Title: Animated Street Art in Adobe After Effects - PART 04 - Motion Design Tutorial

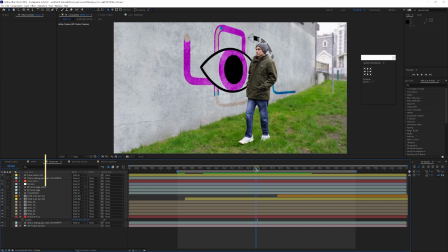1729s
You would never take the raw footage from a camera and just put it straight into a project. It would look very clinical. It needs brightening up. It needs the best brought out of it. And the same with 3D renders. You would never just have a 3D render from Maya or whatever and just put it into your video project.
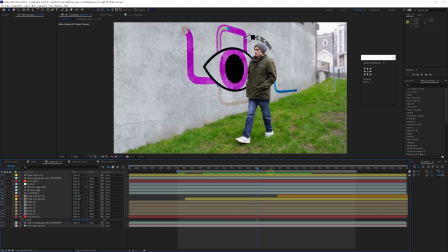1746s
It would be color graded to suit. And also it's subjective. It depends what the mood is. Do you want it dark? Do you want it sort of indie or cinematic? So this is only basic color grading, but what I did here, let's just have a little look. This is what we got so far, and in my original I took it to something like this.
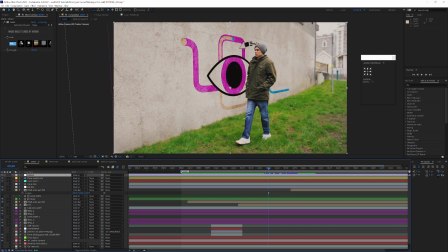1764s
As you can see, it's got a lot more dynamic feel. I went for sort of quite a retro-y color grade. It's quite sort of burnt amber. It's got a retro feel to it.
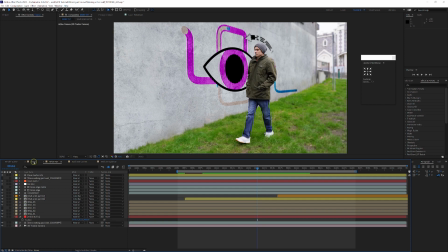1775s
As you can see, this feels like it's just come out of the camera, and then this is how it looks when it's color graded. Now
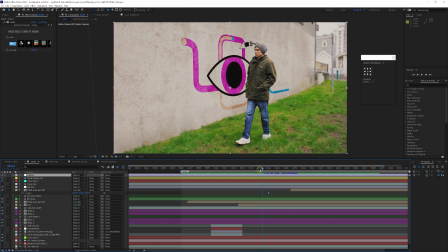1782s
I do use plugins to color grade in my small studio, and any other studio does really as well. I use something called Magic Bullets, which is this one here, quite a lot, because it's got a lot of different good results. It's definitely worth it. You get some really good tools out there.
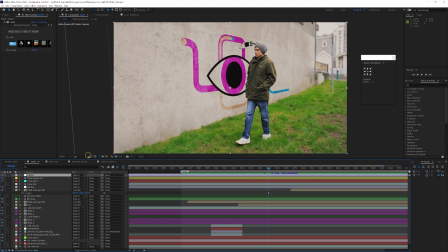1800s
But today we're just going to sort of do some basic color grading on our project without any plugins, just so you can try different things.
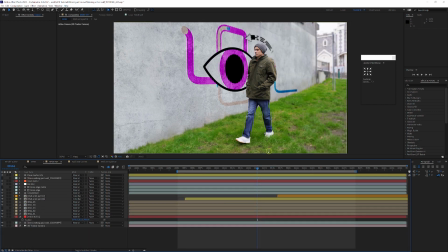1809s
And as I say, it's very subjective. It's just up to you. Depends on the feel you want to go for. Okay, so let's first of all start by adding a vignette. A vignette is just where the corners are darker. You've probably heard of that before.
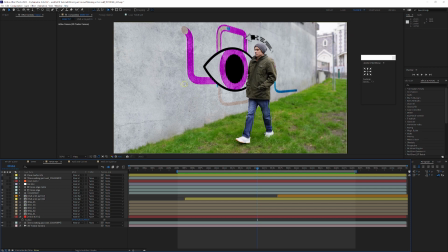1826s
So let's just do that. There's lots of different ways of doing this.
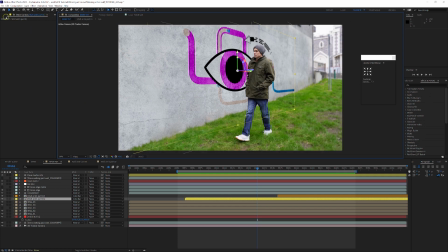1829s
What I'm going to do is I'm just going to zoom out a bit, and I'm going to sort of go back to our project, and I'm going to sort of add a black solid. Let's just see if we've got one already. No, we haven't. So let's just go layer, and then new solid. So as you can see, we're selected down here. We need to be at the top layer, just in our actual comp to be able to get this ungrayed out.
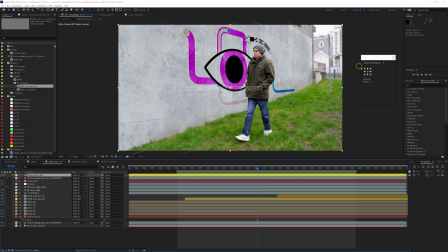1849s
Layer, there you go, new, and then solid. Okay, and now we're going to just get a black solid, the same size as our comp. We've got 4K, and just put that straight over the top.
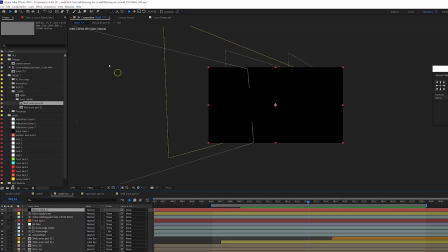1859s
Okay, so that's there over the top, and I'm just going to zoom out a little bit, and I'm going to get our masking tool, our elliptical masking tool. Our ellipse tool there. Now I'm just going to drag, I'm just going to mask this off just something like this, just so we can, as you can see, I'm leaving the corners.
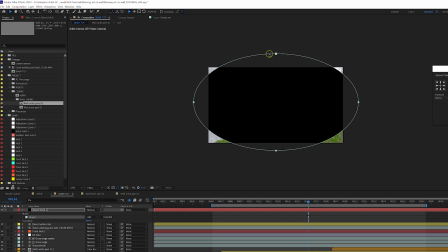1875s
I'm going to go back to my move tool. I want to just sort of adjust this. I want to have more in the corners, something like this, okay, and as you can see, it's the wrong way around at the moment.
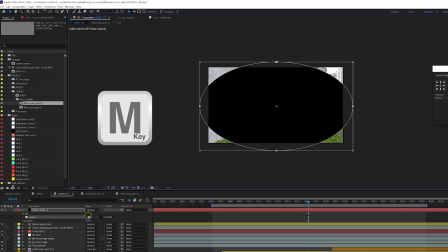1886s
So we're going to go to our mask, hit the M key if it's not open for you, and we're going to change from add to subtract.
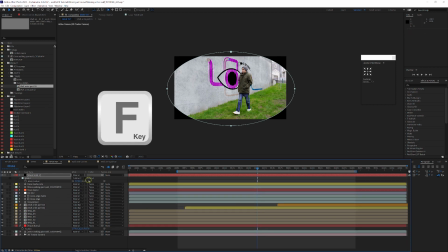1892s
And then we're going to feather that mask, hit the F key to get to our feather, and we're just going to feather this up.
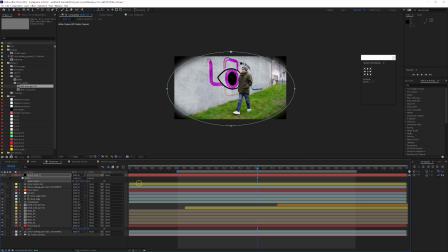1898s
You probably need some quite sort of big values, but you don't want it sort of bleeding too much over your footage.
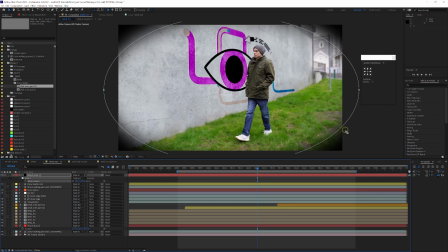1906s
And let's just zoom back in. As you can see, so this looks quite nice. I mean, it's very dark at the moment though. I've just add a bit more feathering, actually, something like 420, something like that. So it's very dark at the moment. So what you can do is you can go to your mask options,
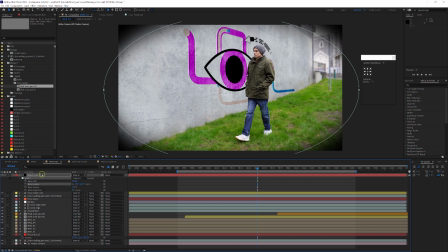1920s
and you can change the mask opacity here, or you can hit the T key and just change the opacity of the whole layer. It's up to you. So I'm going to take this down to something like 25, something quite subtle, and let's just have a little look what that looks like.
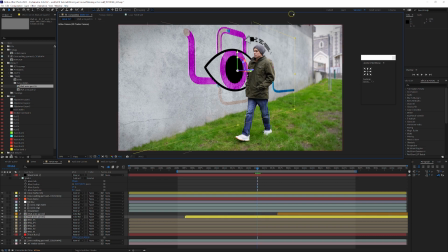1933s
So you can see I'm just going to select off just to get rid of the ellipse so it doesn't get in our way. As you can see, so I'm just going to turn it off and on. And a slight vignette is really good. It just helps us sort of focus the eyes into the center.
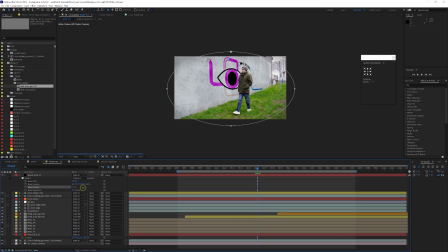1951s
It works for everything really, and you can now sort of drag the opacity up, make it a bit darker if you want, but something around 25-30 is good enough for me. So there you go.
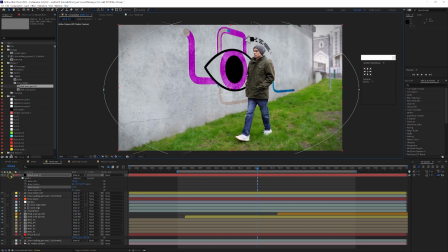1963s
I'm just going to zoom back in. I'm going to sort of hit this little lock key so that we don't accidentally move it. There you go. So that's just a vignette, so that helps sort of focus the eyes.